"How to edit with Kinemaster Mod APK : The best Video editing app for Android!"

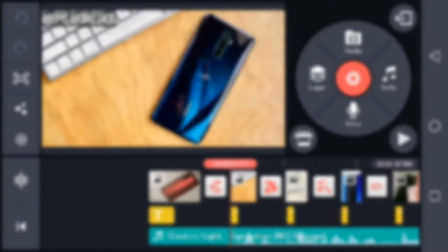0:00 What's up guys, Mikneo Tech back with another video.
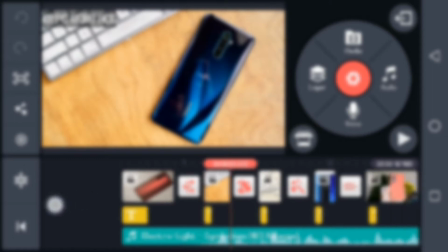0:03 And as you know, I'm a YouTuber, so I edit my videos on my phone with the app called Kinemaster.
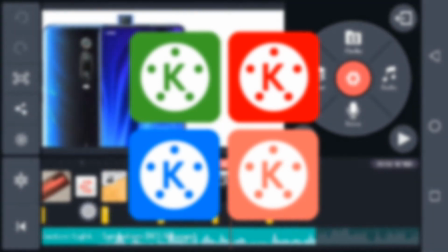0:10 I know I don't have a laptop, shocker, so I guess this is what I'm left with.
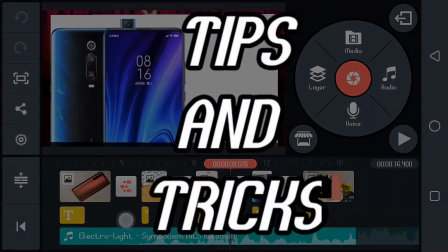0:15 So I'm going to show you the tricks and tips of Kinemaster and how I edit videos.
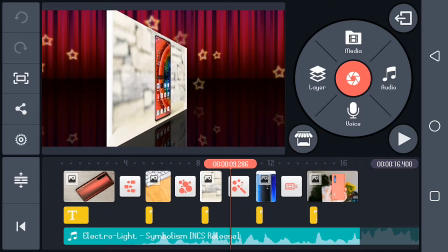0:21 Let's get started.
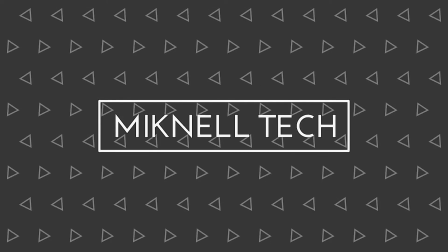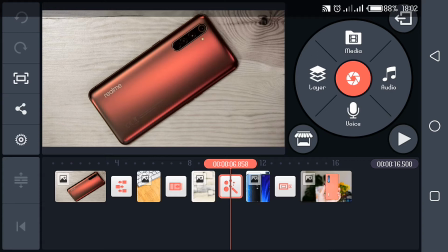0:28 So first things first, we're going to be starting with the transitions. I'm going to add some fun transitions in between each slide.
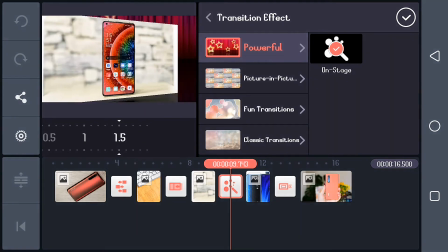0:35 So right now I'm going for the powerful. After putting it, I detect the duration of the transition effect.
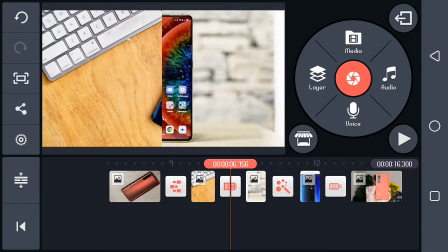0:43 Then I move to others. I place each of them accordingly.
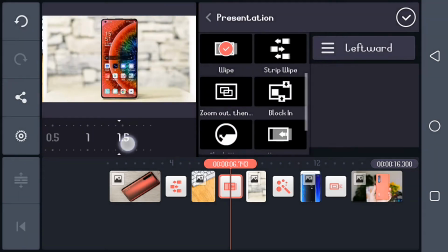0:49 A dynamic one, for this one I use wipe,
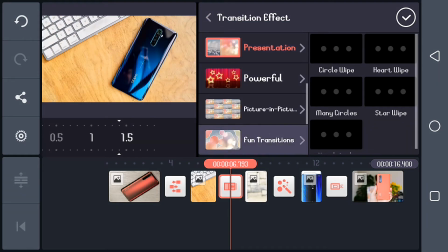0:52 moving it to 1.4 seconds I think, and that is that guys.
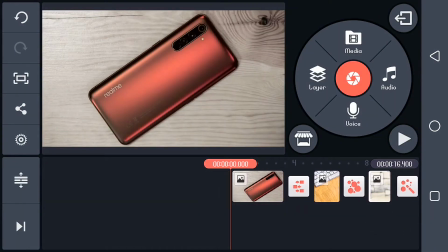0:58 Changing these different transitions to give it a dynamic look, and I go over it once again, check how it looks as I play it.
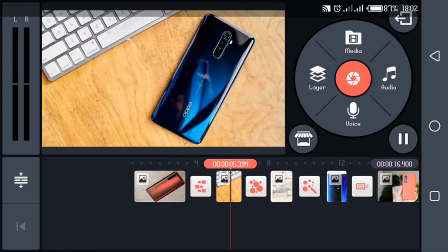1:07 As you can see, this is how it plays out. It's going to the Oppo Reno, then to the Oppo Find X2 Pro,
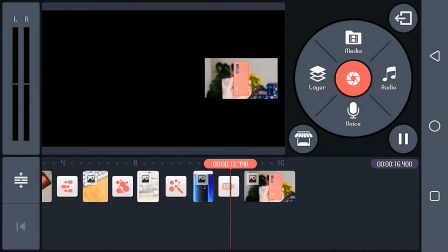1:16 then the Redmi K20 Pro, and then the Oppo Find X2 Pro once again.
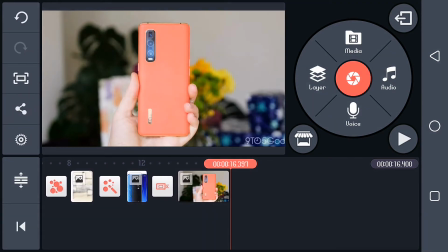1:21 I know, shocker. So I'm going to show you how it is after being exported. This is it.
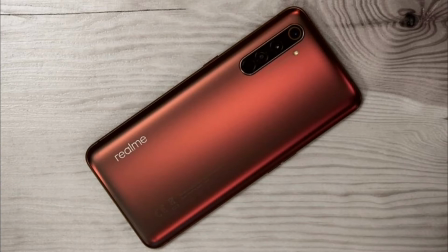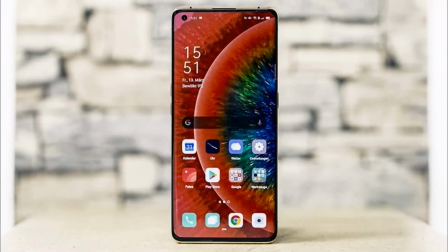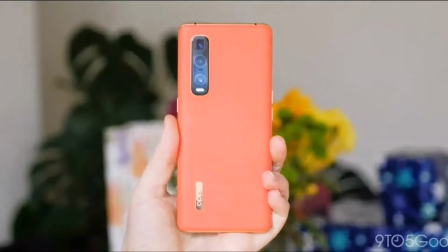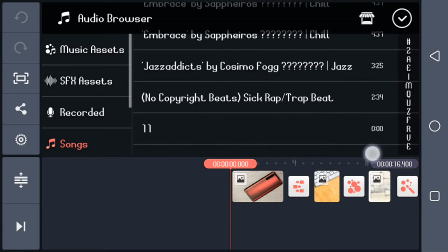1:44 Alright guys, this time around I'm going to be adding a song or music
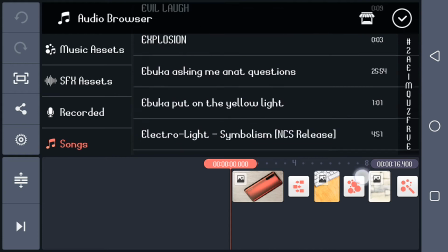1:49 and then editing its volume envelope to suit the video. So I look for my best music.
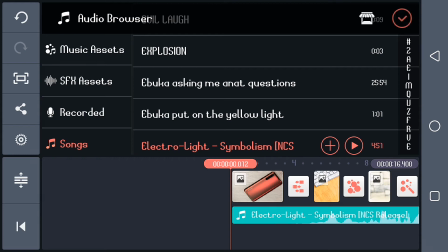1:55 Electrolyte by Symbolism is an NCS obviously, and Crazy without that NCS mark.
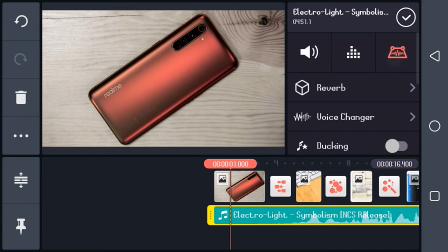2:01 So I just go straight to the volume envelope, is one ECG stuff there.
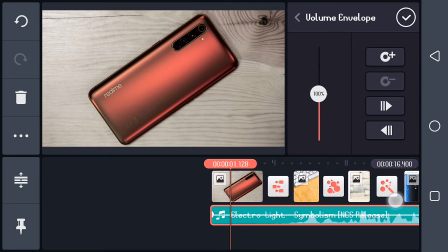2:05 Right, so I adjust it,
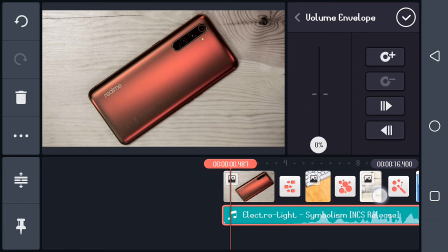2:08 keeping the beginning of the video with the lowest volume so that I can talk over it after saying the names.
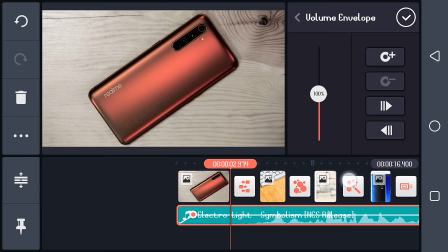2:15 As you can see here, I did that for the Realme S50 Pro, and I'm going to do that over and over again for the remaining parts of the video.
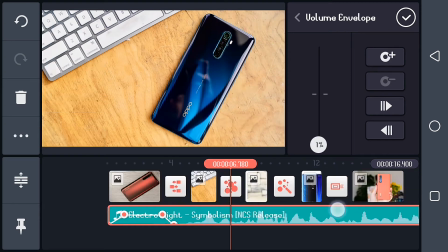2:24 Every slide that begins, the first part won't have enough audio.
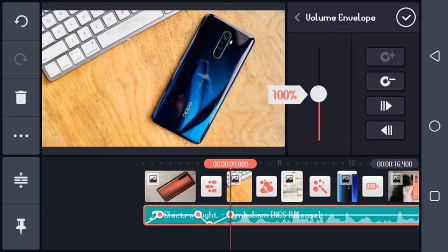2:29 As you can see me taking it down, taking it back up, is somehow like an ECG,
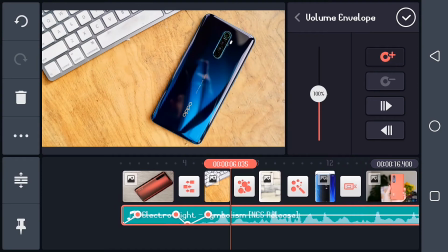2:34 not like an ECG but something like that, going down and up all the time.
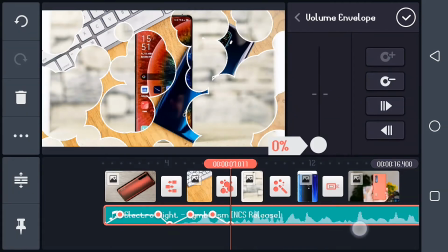2:39 So that at those moments where the arrow or the pointer is down,
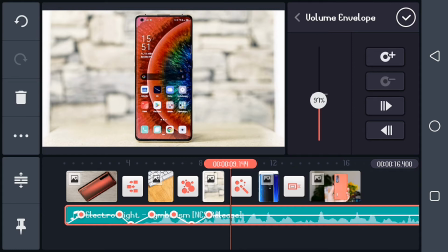2:44 there's no sound around that moment, so I can easily chip in one or two. Probably I'll be saying the names.
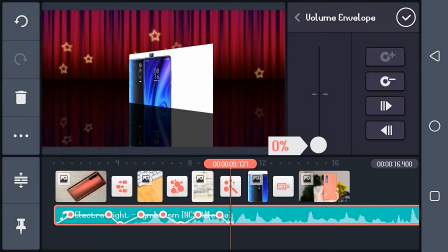2:49 As this video continues, you will see why I'm doing this to the rest of the video.
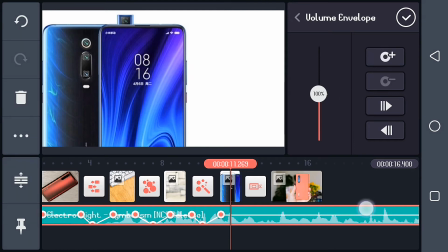2:54 So yeah, I guess we have to wait for me to finish. Let's continue.
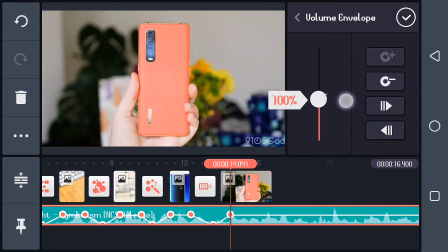3:00 I do the last one, and exactly, this is not really the tutorial I expected.
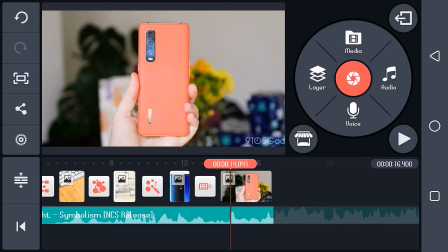3:08 So let's see how it looks like after exportation.
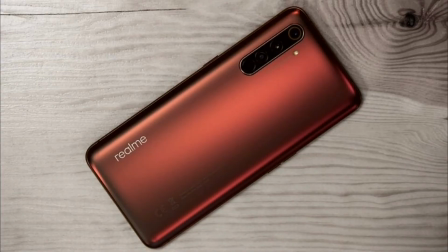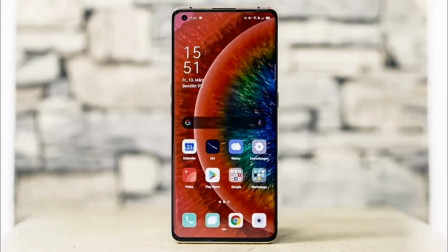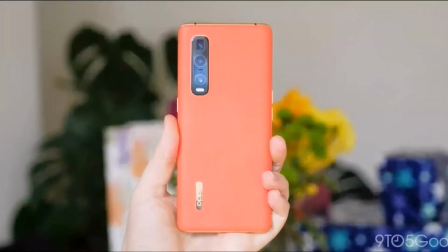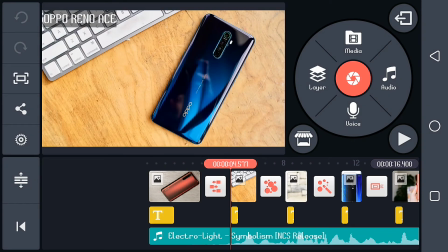3:26 Next up, I add the text. I've already pre-added it, so I just have to adjust it and put it the way I want to.
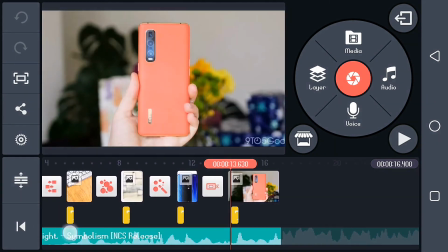3:34 I've already done that, as you can see. Every text starts from the beginning. So let's see how it plays out after exportation.
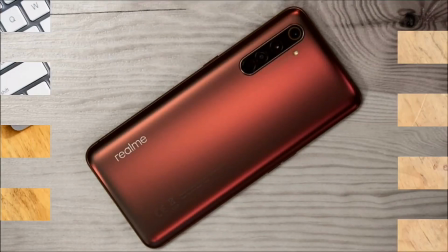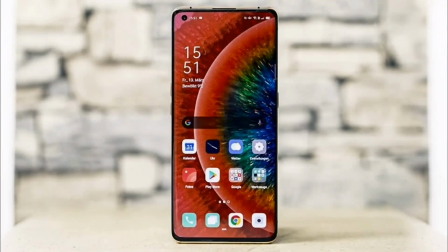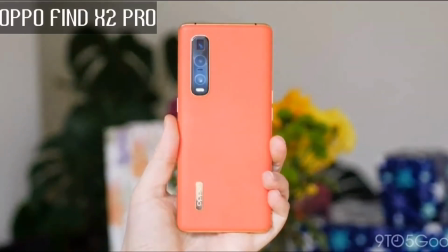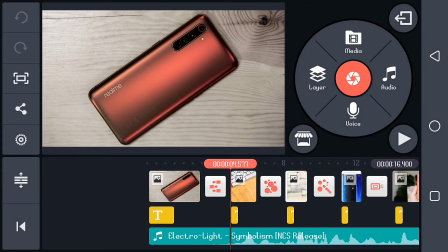3:56 Finally, I'm going to be adding my voice to the system,
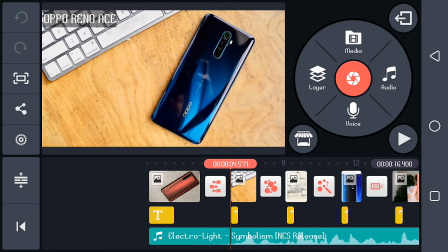4:01 calling the names of the phones at the beginning of each of them, so you can see how it turns out.